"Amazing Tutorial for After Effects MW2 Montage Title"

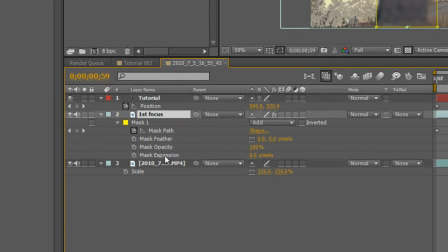248s
So you press M and then just double click that to bring down all the options, and then put this up to about 150.
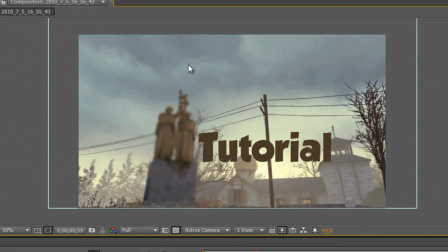254s
I found it's quite good. So now if we look, that line isn't as harsh and it blends a lot more and looks quite good.
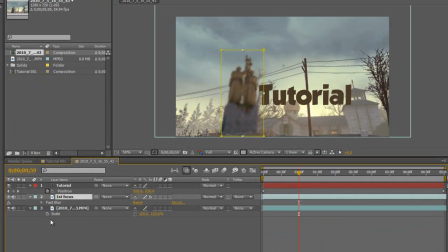262s
So if we press E now and bring up our first blur keyframes,
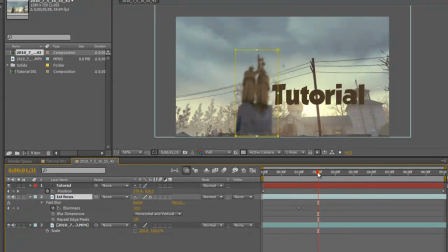267s
now within say a few seconds we want it to be unblurred. So say about here we want it to be unblurred. Still got the keyframe thing highlighted. Press 0, enter, and it's there. And now you can see it becomes unblurry.
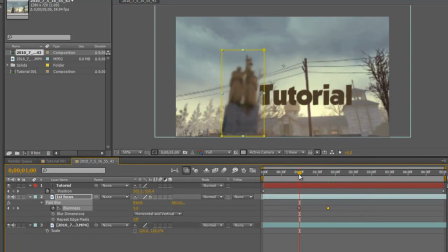283s
Now we want to add the same thing to our tutorial layer. Then we can go Effect.
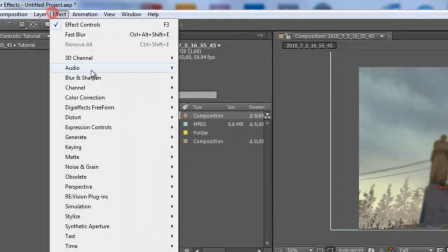289s
Oh, highlight the tutorial first, sorry. And then Fast Blur.
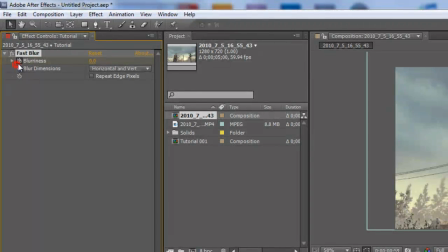293s
Keyframe it. Start it out at 10, like the same thing.
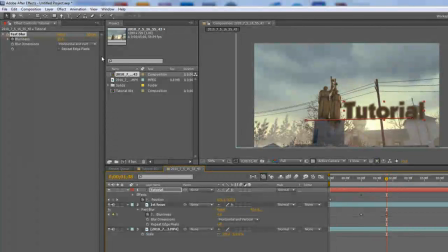299s
then go to the end and put it down to 0,
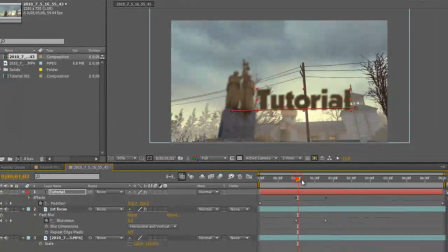304s
and now we get the same look and it comes into focus.
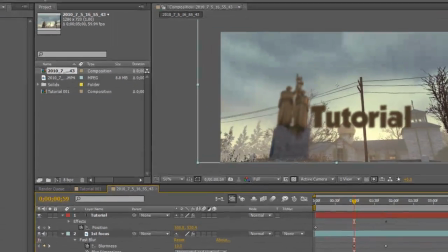308s
Now we need to do the same thing but opposite for the background, so then it works in harmony.
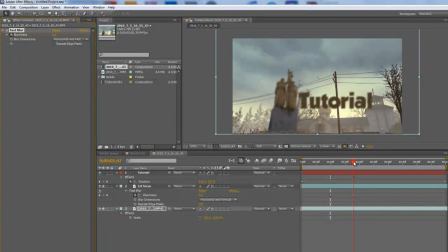316s
So fast blur, so here we want it to be 0 keyframe, and then at the end we want it to be the same blurriness, which was 10.
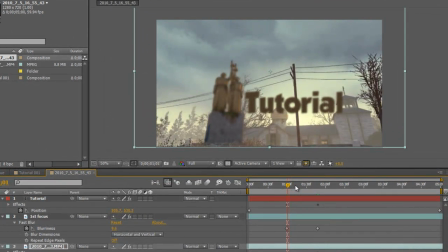325s
So now we get this cool look where it starts in focus and then they both change, so then the front bit's in focus.
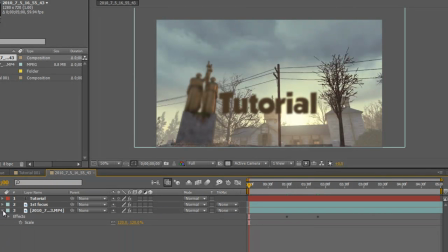334s
Now just to add a little bit more depth to this, we're going to make a new solid
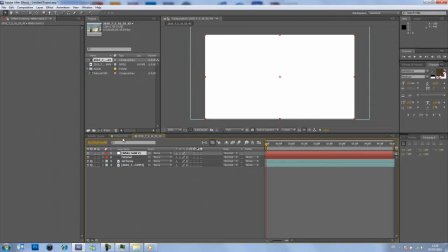342s
and gonna want to scale it up to about 200
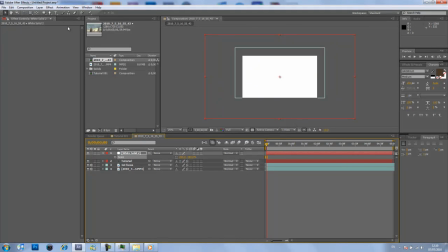349s
and zoom out so we can see the whole thing. And then we're going to want to go effect,
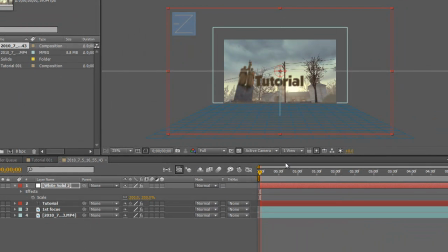361s
stimulation, stimulate sounds cooler. And I'm going to drag this down, the producer down to the bottom and across so it covers the whole radius.
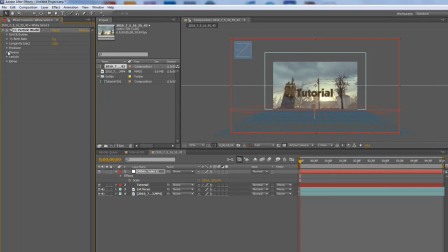374s
Make the birth rate 0.1, go to physics, make the velocity,
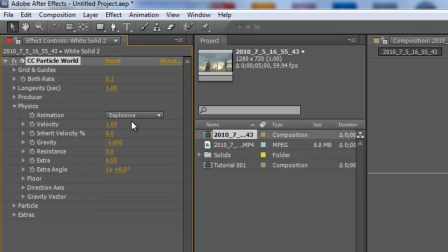380s
oh not the velocity, sorry, the gravity -1, and make this 12, and then go to particle,
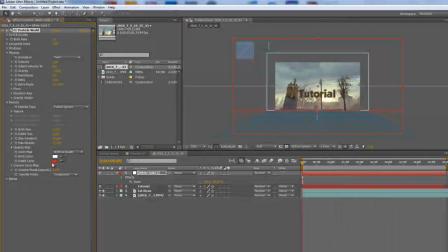391s
make it faded sphere, and then you want to make these white or whitish, or white usually works the best.
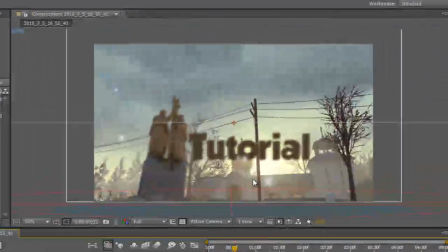400s
And now if we zoom in you can see these spheres coming up,
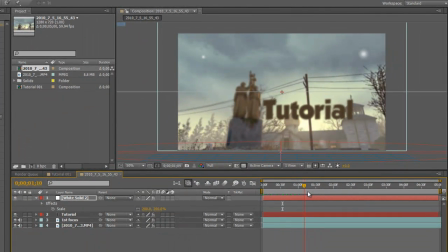405s
but as you can see as the camera goes across so do the particles stay with it, and we don't want that.
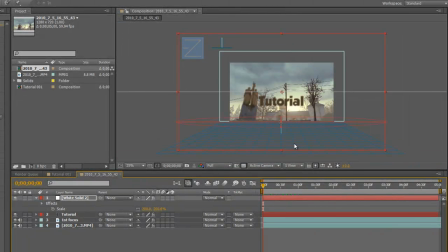411s
We want it to make it look like it's actually in the picture or whatever. So we're going to start out by animating this, so press P now, keyframe it, and I just want to do this kind of roughly because it's going to be quite hard to do. Go across, and then I would have said that was about there.
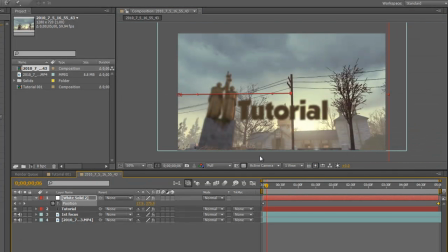431s
So now when we zoom in and we look at our spheres,
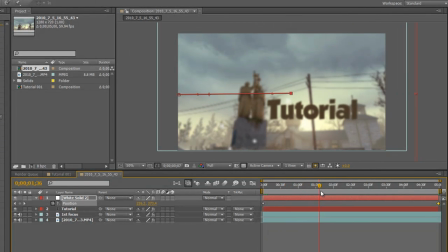436s
they go across with the rest of the video.
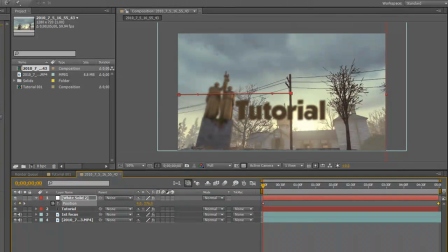442s
And that's pretty much it for this section. We're going to go into Sony Vegas once this renders.
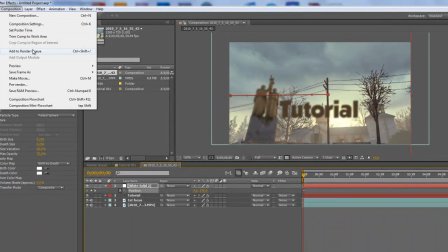448s
So you're going to go add to render queue,
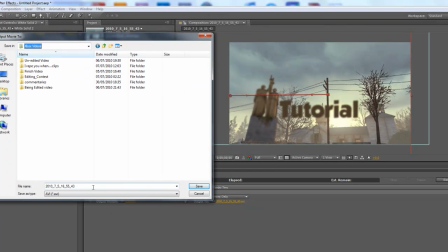454s
go to Xbox videos, and then we'll just put it here, tutorial 001.
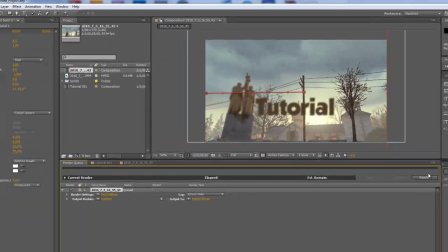461s
So we're going to save that and then start it rendering, and I'll be back in Sony Vegas in a second.
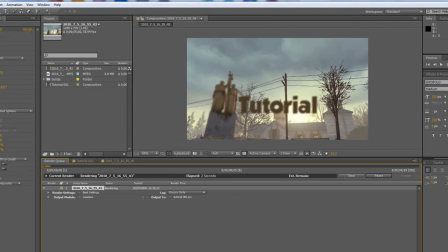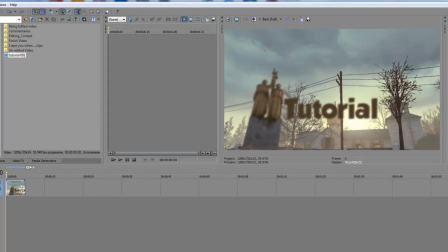472s
Okay, and now we're back in Vegas,
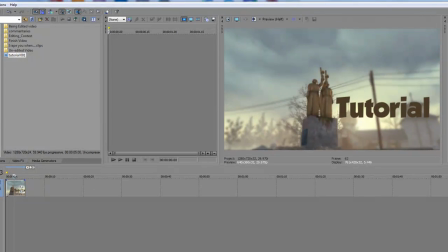478s
and as you can see we've got the clip imported now,
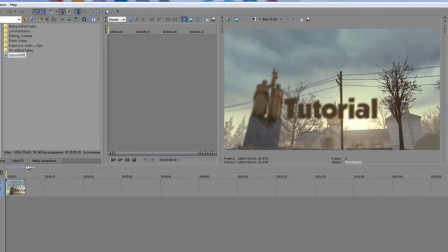482s
and our last step is to add some sort of camera movement, because at the moment it's kind of a bit bland,
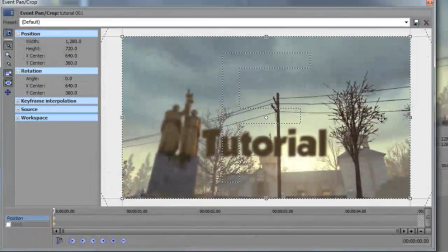488s
it's not really doing much. As you can see it's just going to the side. So what I did was I just did some kind of random zooms and twists.